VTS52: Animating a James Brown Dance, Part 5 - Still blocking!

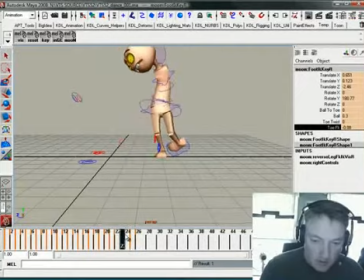(16:36)
so that the pivot changes from his heel to his toe, the ball of his foot, and that's kind of how it ends up, kind of like, well, kind of like that, I suppose. Right, so as he gets right there,
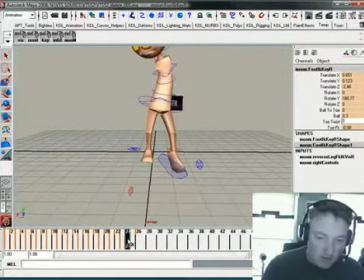(16:55)
and then of course, since his pivot is kind of working that way, his hips are going to kind of work back.
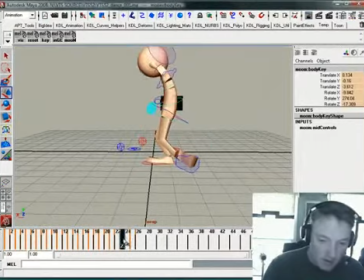(17:01)
His hips are kind of ending up right there, and they are starting right here. So on this halfway point, it seems that they would kind of get back over that weight just a little bit more.
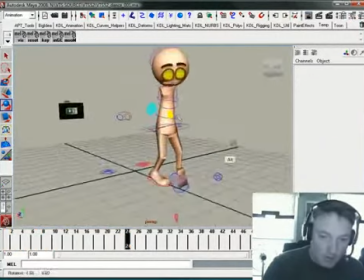(17:18)
We would also
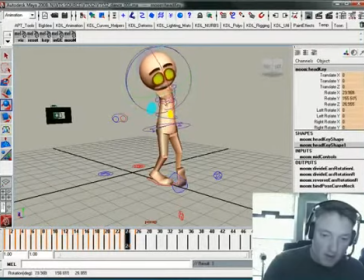(17:21)
continue the pattern that we set up previously, where the head and the body kind of drags a bit, although I might be pushing it a bit far there.
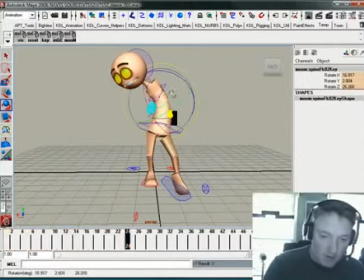(17:30)
In fact, I'm pretty sure I am.
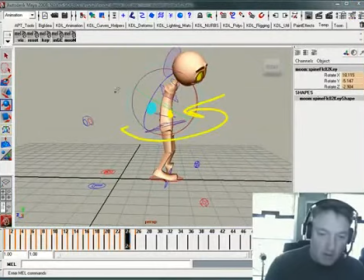(17:33)
But I'm just trying to create that twist where the hips are getting further around and then the chest is kind of dragging behind and the head kind of drags behind the most.
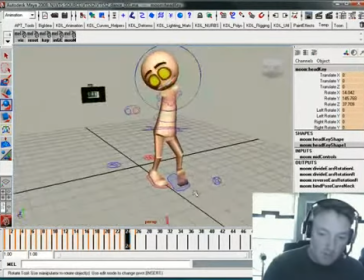(17:43)
Okay, so as we go through the hips and that driving foot are kind of doing their job. This right foot could probably be in just a bit more. There we go.
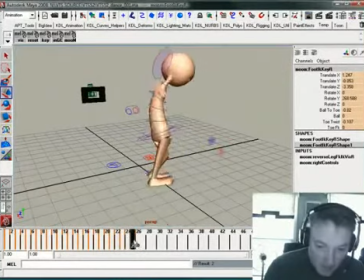(18:02)
Makes it feel like he's spinning right here on the ball of his foot. I find it's just easier to just counter animate this stuff. Just pay attention to what you're doing and just set a key for it. I've spent so many years rigging things, trying to rig in all these special little controls.
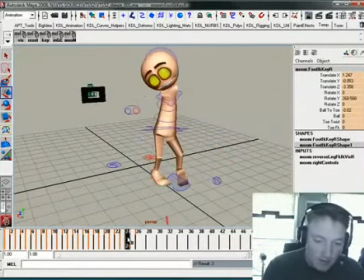(18:19)
You know what I found? They don't work that great and nobody uses them anyway, so there's no point. Okay, now this one's a little bit weird because we're kind of going between what needs to happen at this point is this foot needs to kind of cross over.
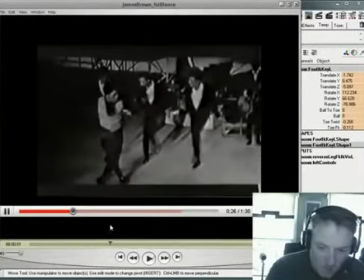(18:33)
There's a moment, if you look at it, it's really, really hard to see because of the quality of the footage.
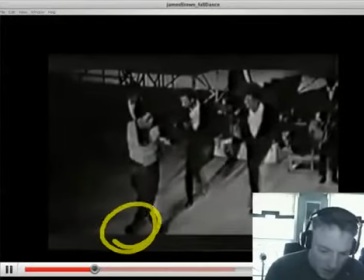(18:40)
But if you watch down here with his left foot,
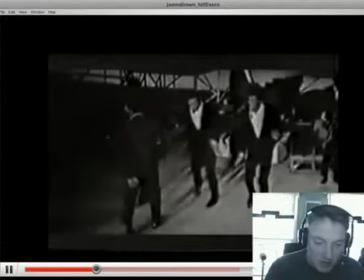(18:46)
there's a point where it crosses over on the toe, and the worst thing about it is it's when it's off screen. So, but there's a point where it goes from the outside of the foot
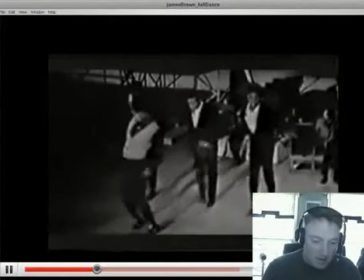(18:59)
and it ends up kicking out on the toe because it spins around and drags. So there's a point probably in this breakdown I'm building where that toe,
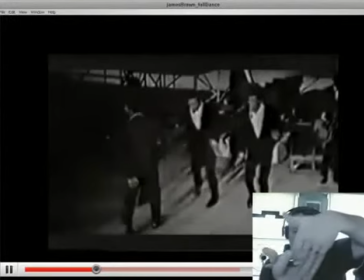(19:10)
where that foot needs to be up on its toe and kind of drawing an arc around. So that's what I'm going to try and do, and we'll see how it works.
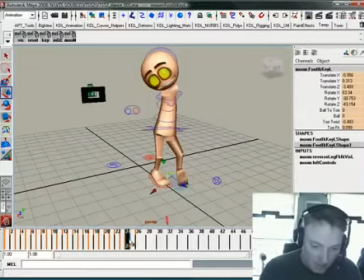(19:19)
This is, we're going to be kind of making it up as we go along here, because some parts of this will, you know, it just,
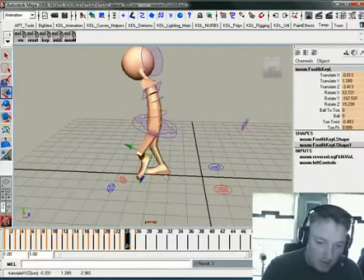(19:29)
now the tricky thing here is I'm probably going to introduce lots of gimbal problems here, and so we really need to kind of be mindful of that. Hey, that didn't work out bad at all.
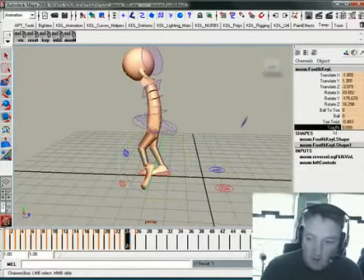(19:46)
Okay, so you kind of getting the idea there. We can use this toe FK to kind of drag that in like that. And so since all of his weight is on his right foot anyhow,
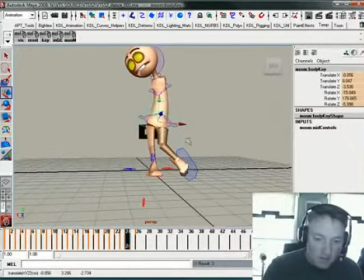(19:56)
we can get pretty free with this left foot and how we swing it around.
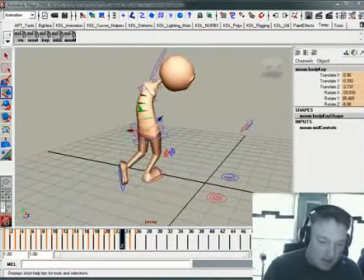(20:02)
because there's a point where it's kind of sliding. You can kind of see it. It's sliding around this way where the top of the foot is underneath it.
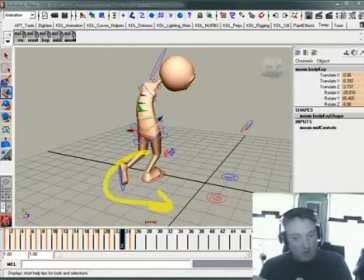(20:09)
So it's kind of sliding on the top of the foot. And then there comes a point where that stops. It kicks up on the toe and then spins around so that the top of the foot is now pointing up the way it's supposed to.
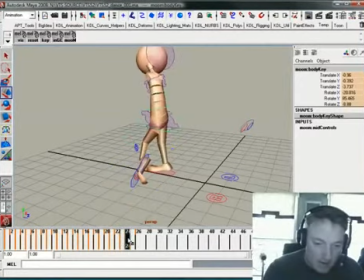(20:22)
And that you can kind of catch it in a place sort of like this.
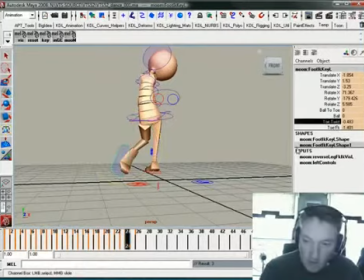(20:30)
And this is probably going to get rid of this toe twist right here.
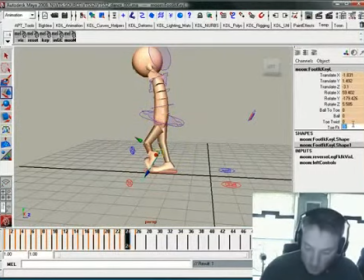(20:37)
And make this minus 0.5 so it's not quite so severe, so it spins.